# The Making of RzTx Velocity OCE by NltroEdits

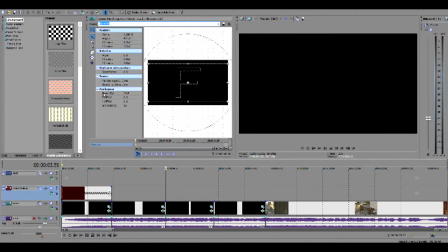(12:18)
Which clip zoom basically means any clip has this amount of zoom, and the SID has a little bit more zoom, so it looks just more theater, more professional.
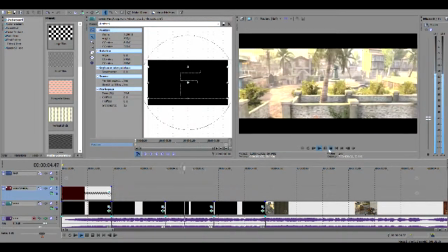(12:30)
But yeah, if you just add little zooms like this, it just makes your video look a lot better.
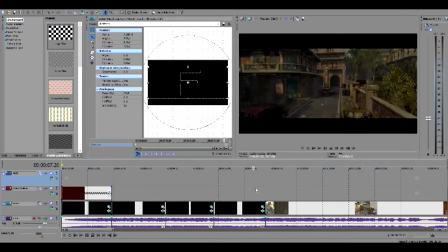(12:35)
And then obviously we switched here from SID to clip, and it just looks natural like that, I guess. And I did kind of cheat this here, just because I was going to have SID zoom on here, so it would match up with this.
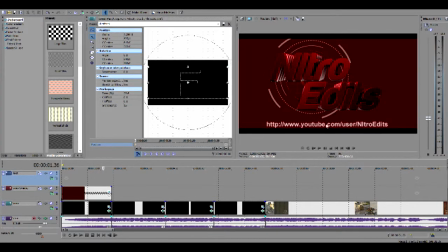(12:53)
Although, when I did that, it blocked out my username right here, which I wanted to keep in because I wanted people to find me when they were on the other clan channel. If they did. Although, they probably don't use it anyway, so it doesn't really matter. But, just for the sakes of looking good, I did it here,
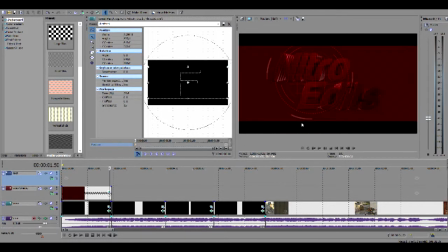(13:09)
and then just had it panned slightly over and zoomed in, so it looked kind of cool like that. So yeah, and then we moved over to here. And see, what else did we add?
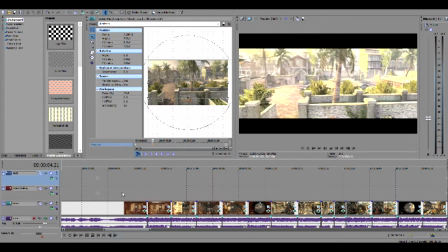(13:21)
Oh, right, we added
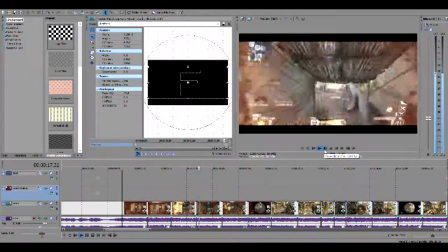(13:25)
zooms, we added static, so it was more like kind of gritty, you could say.
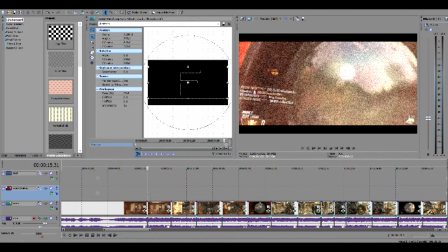(13:33)
Because if you hear the Z, that's kind of weird, but you know, that's just how I felt with it.
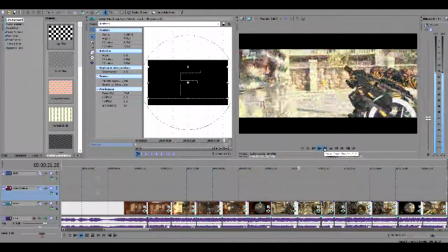(13:40)
And I just like the feel and how the static went. It's just a lot of fun.
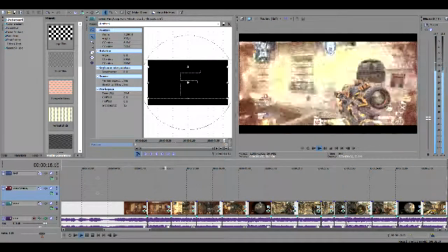(13:47)
Literally. But yeah, you got the same text. I just add these grains.
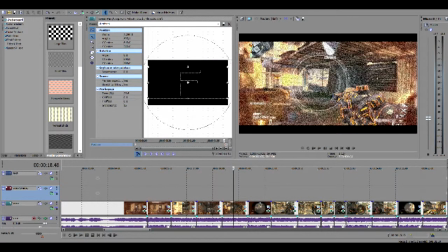(13:53)
These are grains, just right from. Go right over to our project media.
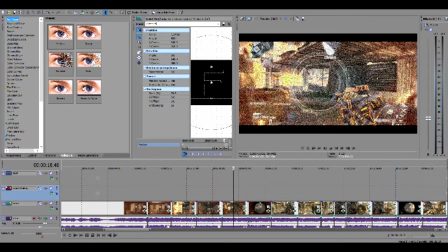(14:00)
No, it's video effects. What am I talking about? And it's just add noise right here. And they're just a couple different.
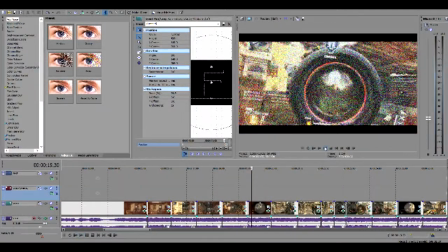(14:06)
They're a little bit different each time. And I have each like tone kind of set to a different stage.
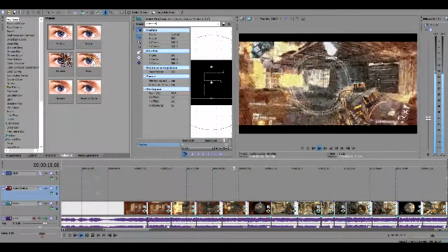(14:15)
So if you hear the same sound twice, it's going to be the same effect. So like right here per se.
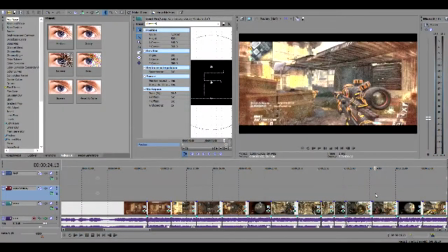(14:20)
Remember that sound. And it's going to be right here too. Right there.
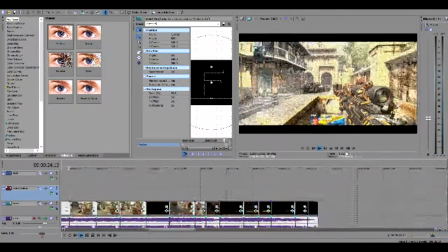(14:26)
That was a little late, but yeah. So the same sounds were kind of lined up with that.
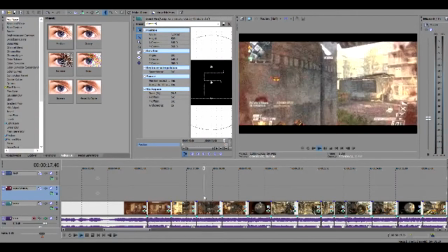(14:32)
And then here I added some dramatic zooms, which I can show you.
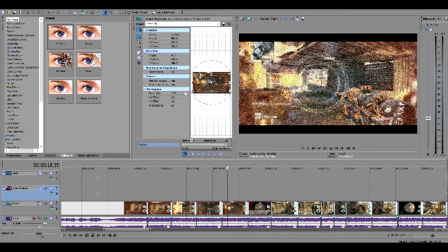(14:39)
Like these simple zooms just really make your video look a lot better as well, since I'm talking in a video format.
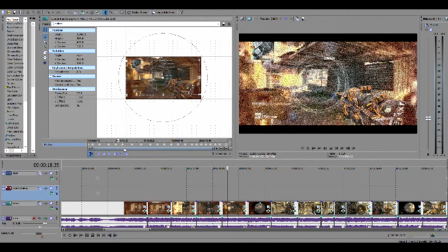(14:46)
Where if we zoom in here and move back over, I don't know quite where it is because I added shakes here, so it's hard to really look from the zoom. But once again, these are just in the other simple shape of the up right, down right, down right.
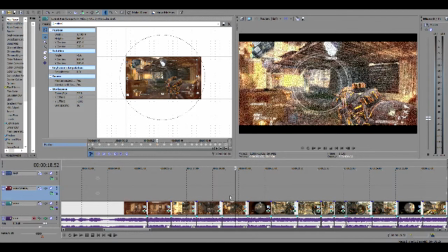(15:01)
These are just little zooms, but when you add a whole bunch of of them together looks really smooth and really just nice,
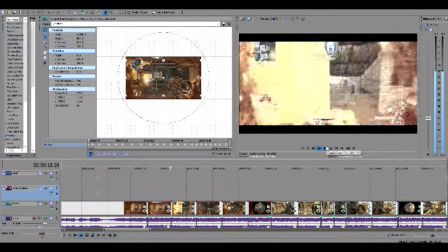(15:08)
sleek, and you know, all the cool stuff.
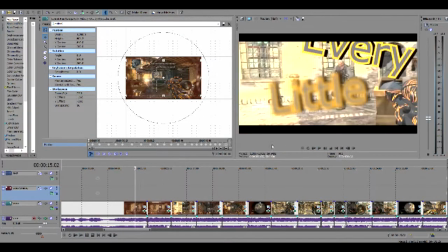(15:12)
But the reason I did it a third time is, if you notice,
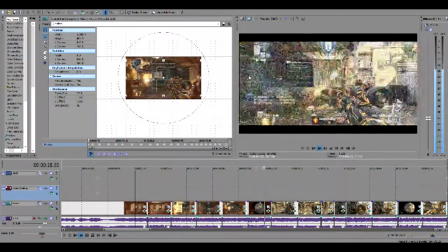(15:18)
as to do the little zoom thing, sometimes it gets out of the box and there's this little black stuff.
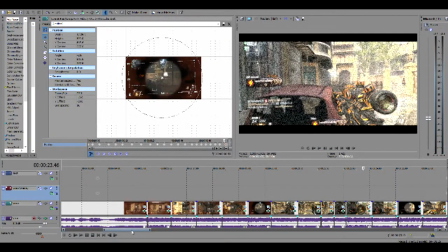(15:24)
So what I had to do, yeah, I think that's pretty much all I added here. Just, yeah, anyway, I'll just finish up here quickly.
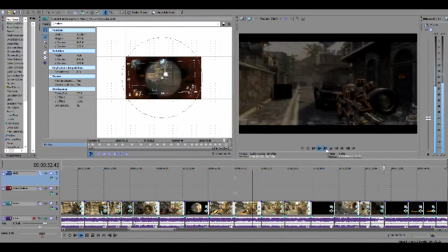(15:31)
There's just a bunch of little zooms, shaky cam, and noise, little crop stuff, little zoomy stuff.
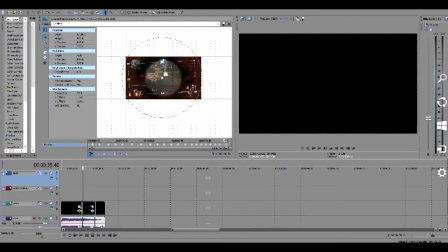(15:38)
But yeah, basically that's it for 2.0. So we'll get rid of that and not save it.
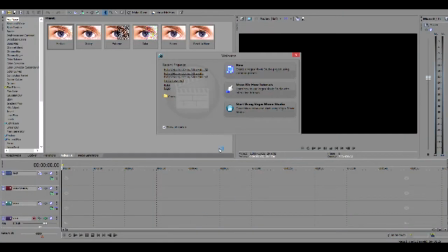(15:44)
Because I should probably just delete them anyway. I still have like all my old saves from all my old montages.
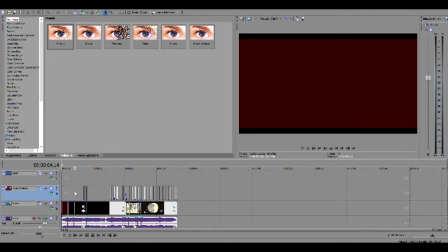(15:49)
But yeah, if we move on to 3.0 now, a couple other things added, like the whiteness.
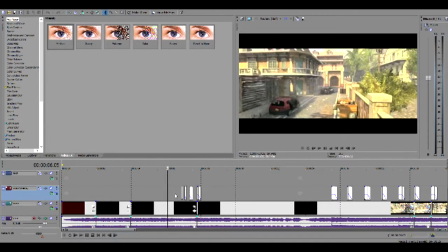(15:58)
This I actually wasn't originally going to do, but as I listened to it more, I realized that I can add them.
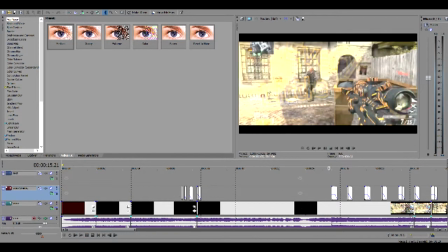(16:05)
And it just added a lot more. So these are just white partitions that you put on.
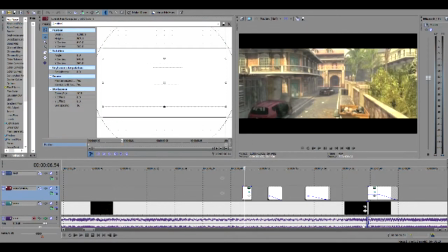(16:11)
And they're zoomed in. So that this way, so originally, let me just say that they're like this. They're full screen. Yeah, it's kind of weird now, but they're like that.